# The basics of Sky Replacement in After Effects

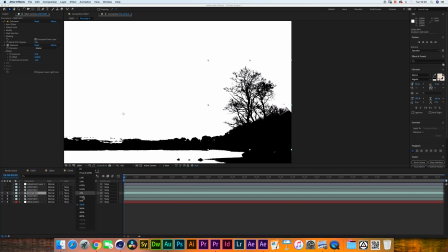(4:09)
Now the trees are a bit more tricky because you're working with very, very tiny grayscale details.
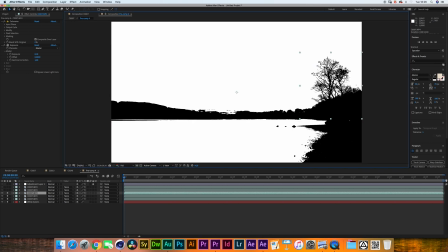(4:17)
But the process is the same. The only thing that I did differently for the trees to make sure that it
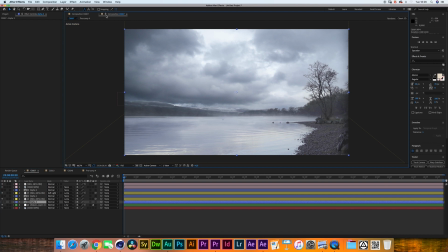(4:24)
works well is I locked the composition up here and then I double clicked this
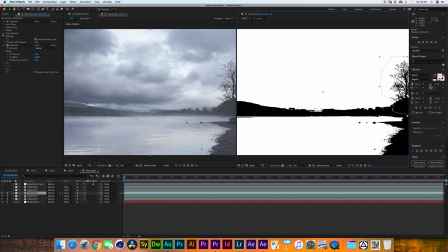(4:30)
and I dragged it to the side and I started making small adjustments to the output cycle over here. And I could fine tune the results by looking at the left side of the image and making changes to the right side.
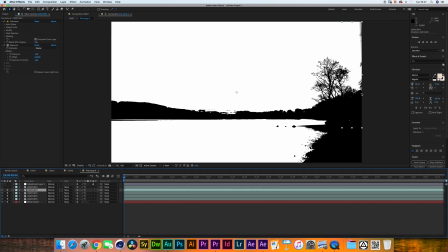(4:42)
Back in our mat, we have another section up top. This one is very similar to the other tree. It's just these branches are even thinner, so you have to be even more careful with the values you're working with. And then finally, we have this. For this section, I just went in and rotoscoped it.
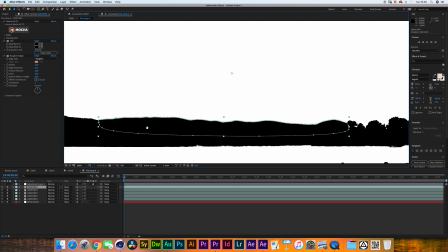(5:01)
Sometimes it's easier to just go in, put on some music, and rotoscope a section of your image than it is to actually try to get a clean key.
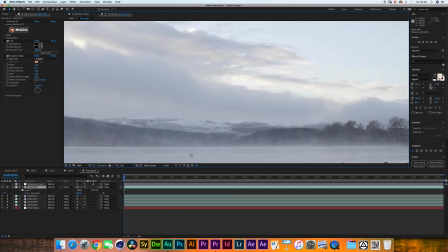(5:08)
Even with a contrast boost, there was barely any way to distinguish this edge from the skyline. When that's the case, I'm sorry, you'll just have to go and do some roto work.
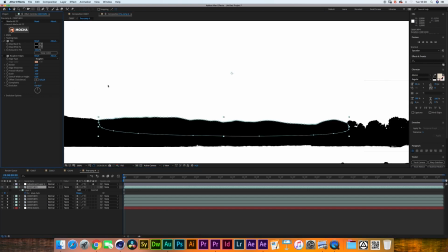(5:18)
To make this work, I applied a tint effect with two blacks to make sure it's fully black. And then, because this is a mountain range, and you don't really want that feathered, masked edge, I applied a roughen edges effect with a scale of 10 and a edge sharpness of
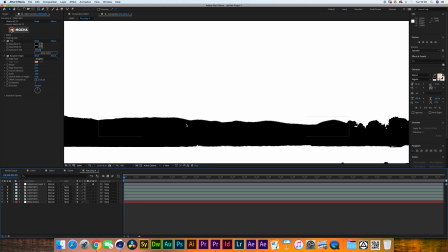(5:39)
0.11, just to more accurately blend the environment. Finally, one more thing,
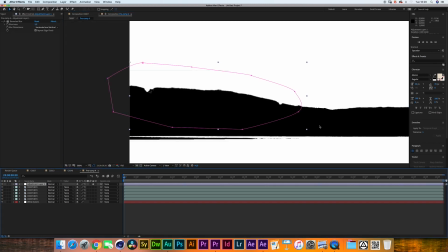(5:44)
I added an adjustment layer to the right side with a Gaussian blur and a feather.
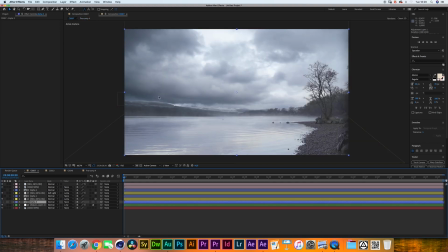(5:51)
The only thing that's doing is this side of the image needs a little bit of a light wrap, and I decided to just do it inside of the mat over here.
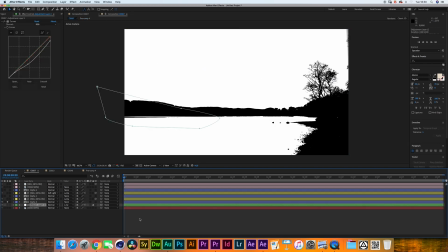(5:59)
This alpha we just made, I'm using that to control an adjustment layer that I'm setting to Luma inverted, which means that the black area is going to be affected and all the white area is going to be ignored.
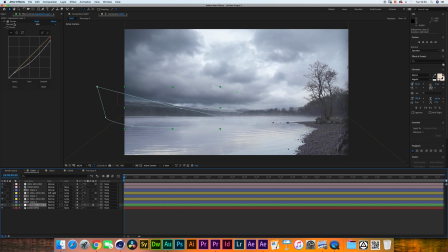(6:12)
What this adjustment layer is doing is it's a simple curves adjustment that lowers the highlights a bit. And as you can see, it basically darkens this section of the image. The reason why we're darkening this section is because the backplate we decided to introduce has a massive cloud over here.
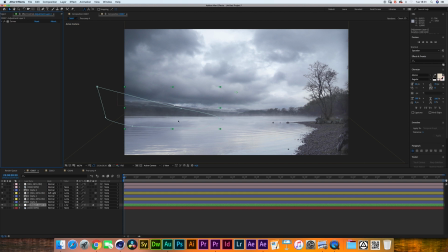(6:32)
So to make it look more natural, we need to cast a shadow on this area of the image.
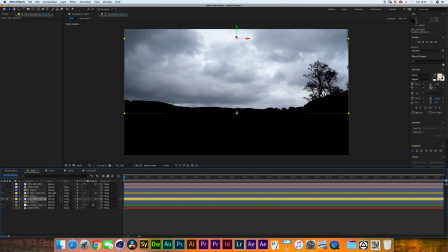(6:37)
Then up here, we go to our first yellow layer, and that's the actual image. This is the cloud asset we're using, 3874.
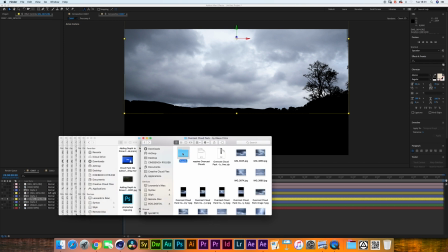(6:44)
I'm using these from the Overcast cloud pack. The assets look like this. It's just a big ass folder with a bunch of images. You have the camera raw version and you have a JPEG version.
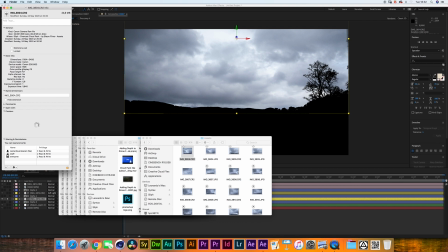(6:56)
Now, the good thing about camera raw is that when you go into the information, you can actually see the focal length that you had on the lens.
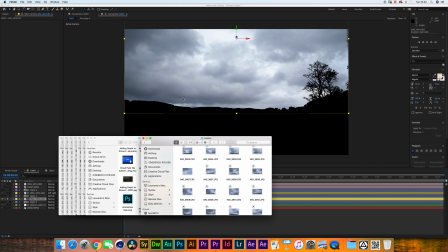(7:05)
And if you manage to communicate with your DP what it is that they shot on, you can just go through here and find one that matches somewhat accurately and use that. So let's go to the one that we're using in this example. It has a focal length of 24 millimeters.
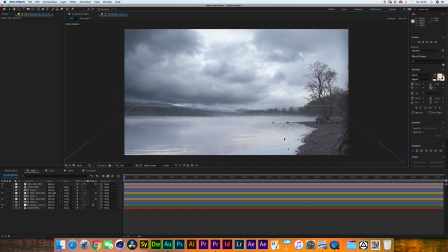(7:24)
Now I know that Eric shot this on an A7S Mark II, so assuming that he's shooting 35 millimeter lens or maybe a 28 millimeter lens,
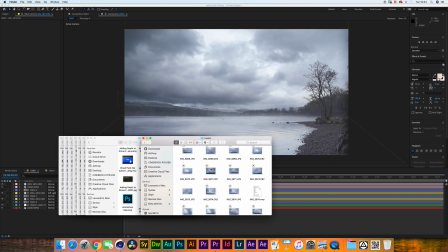(7:34)
then I think this would be fine for the job. The main thing you have to look out for is that you don't use something like a
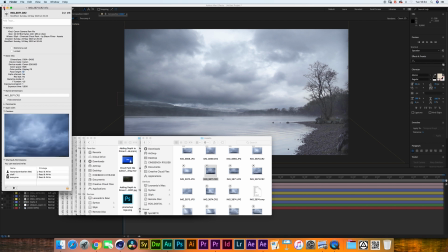(7:42)
17 millimeter on something that clearly isn't as wide,
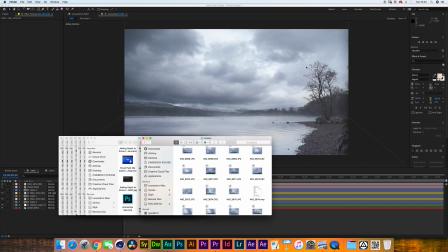(7:47)
or even worse, when you use an image that's supposed to be an 85 or something like that. So we import the image, and let me do that one more time. I'll grab a different one for the sake of this tutorial.
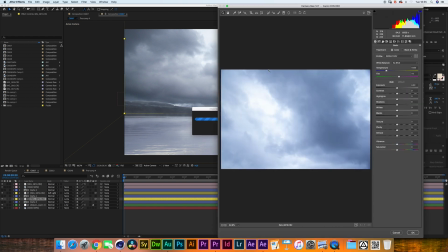(7:59)
You drag it in, and the first thing that happens is the camera raw window pulls up.
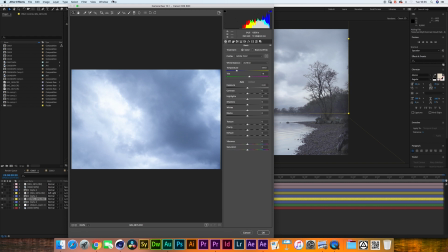(8:05)
Here's where we're going to make our first adjustments.
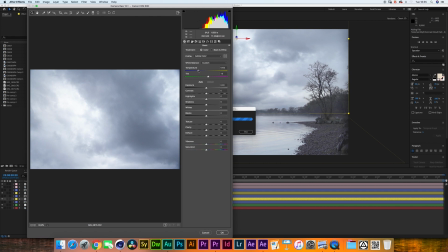(8:07)
The first adjustment I'm making with this footage is I'm bumping up the temperature a little bit so we get rid of that strong blue gold look. I'm lowering the highlights so we're not working with too many peaks.
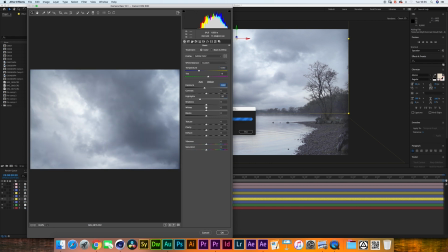(8:18)
I'm also lowering the exposure a bit and I'm lowering the shadows. I'm gonna go into lens correction, remove chromatic aberration and enable profile corrections. I feel like our highlights are still a little bit too strong.
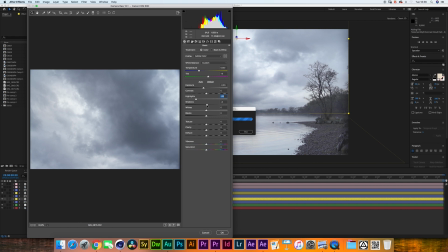(8:37)
And I'm bumping the shadows up.
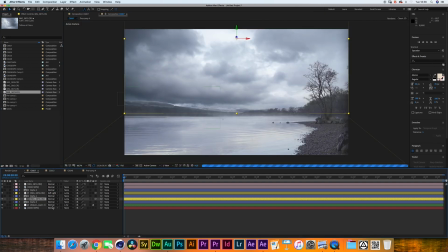(8:41)
And now if I were to replace that right now, you'll see that it blends pretty accurately. This image, however, is using a slight modification from the previous alpha.
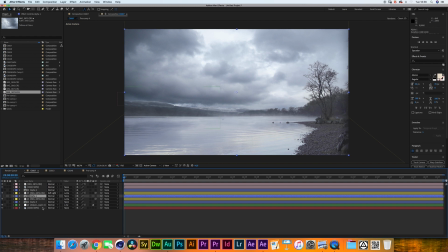(8:53)
I duplicated alpha 3 in our project window up here, and I created this one, which I'm calling alpha 1.
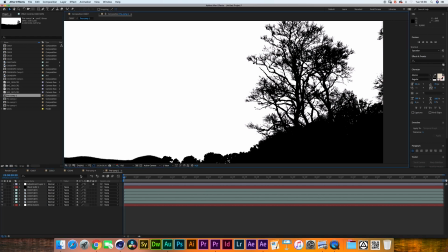(9:01)
I'm sorry for the naming. And if you go in there,
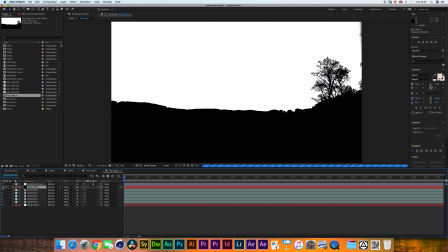(9:05)
you'll see that the only difference is I've added a black solid that I've dragged to the bottom so that we cover up everything from the lake.
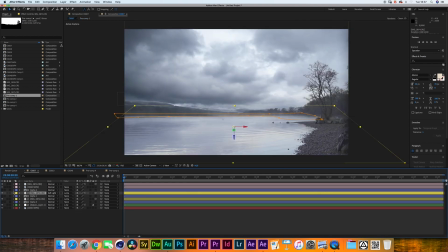(9:14)
Then we have a duplicate of the image up top, which we've made into a 3D layer. I've rotated the image to match perspective of the floor plane, and I've dragged it down. Now, one of the things that's important to pay attention to is how you will rotate your layer.
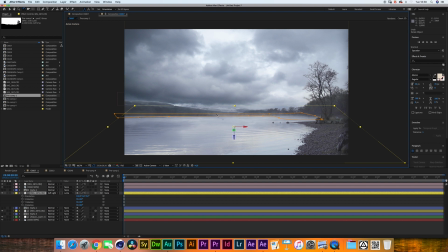(9:32)
This image up top is going to be reflected by the water in a mirrored fashion. So we have to let it fall towards us. And then we match the perspective, and I've dragged it down over here.
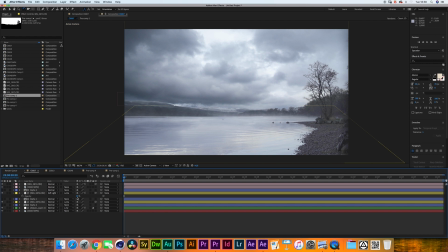(9:45)
I've changed the blending mode to soft light and I've slightly lowered the opacity. You don't want to be working with too strong of a reflection, especially because you're already using a reflection from the previous sky in the background. I've added an exposure control so we get a bit more of a contrast boost inside of the reflection over here.
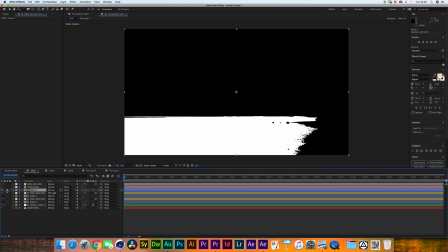(10:04)
This one is using alpha 2, which again is a duplicate from the original alpha,
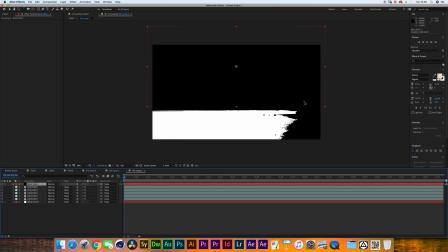(10:10)
but now we have the black solid dragged upwards and we're only revealing the water.
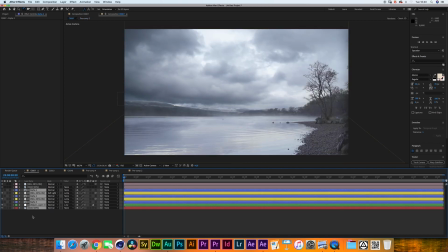(10:16)
And that's basically it. We have the red layer as a background, we have three blue layers as alphas, two yellow layers as images, and one green layer as an adjustment. But still, it doesn't completely look right. There are two things we have to fix. First of all, this tree over here.
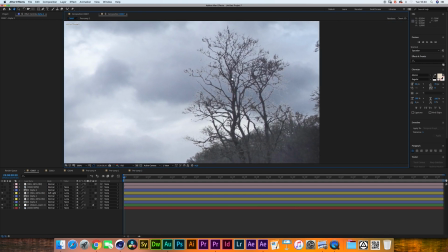(10:35)
Even though we've added as much detail as possible as we can, we're getting a little bit of a haloing effect over here,
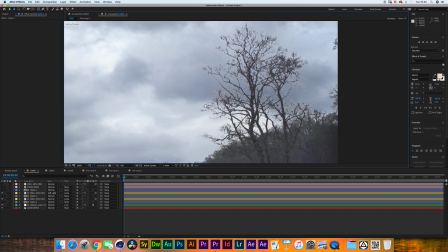(10:42)
and we're still missing a few of the very, very subtle branches.
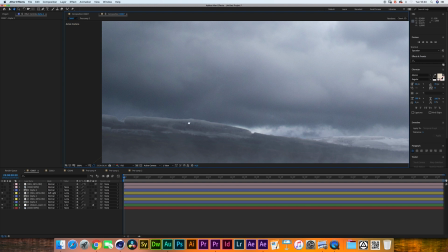(10:47)
And the second problem is that we have a pretty harsh edge over here in this mountain range. It's not completely blending with the environment there.
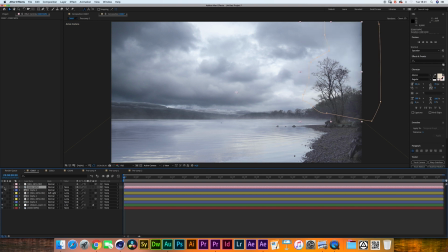(10:57)
For the tree, I've made a duplicate from the original layer and I've overlaid it back on top with an opacity of 75. We're still blending through some of the cloud asset, but we're also reintroducing most of the detail from the tree.
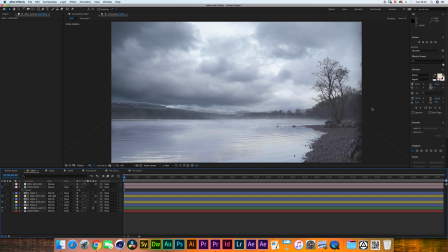(11:12)
The reason why you can do these things with sky replacements is that, generally speaking, want to be replacing your sky with something that fits the environment naturally. We're finding an asset that matches in focal length, in color, in weather condition, and then when we add it to the back,
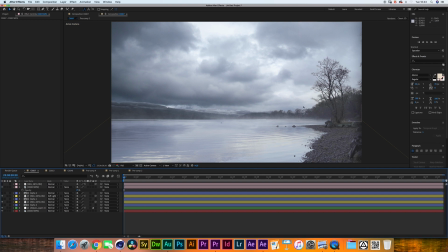(11:30)
you can always reintroduce some of the original plate back in, and the seam will be basically unnoticeable. For the other problem we have on the left side, I made a duplicate of the image, and I just feathered it out,
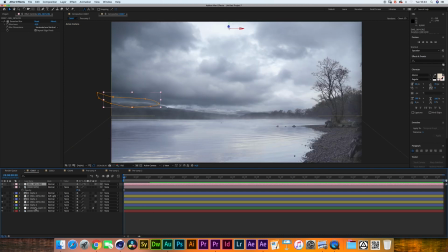(11:45)
added a bit of Gaussian blur, and I overlaid it on top with a opacity of 20%.
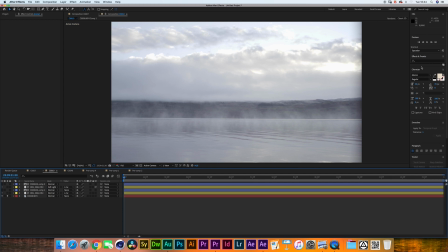(11:51)
Now let's look at the second example that Eric sent me. Again, one of the main reasons for sky replacing this shot is changing the mood.
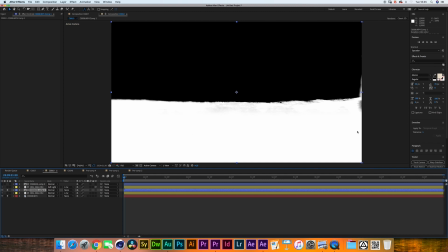(12:04)
The process here is exactly the same. I created the matte for the sky, which is excluding all of the white part. I apologize, I tend to like to work with Luma inverted as opposed to Luma. Just imagine this to be white and the bottom to be black.
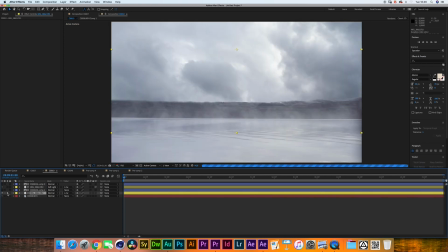(12:20)
And then we have a matte for the water down here. I imported this image and I'm Luma inverting the layer on top.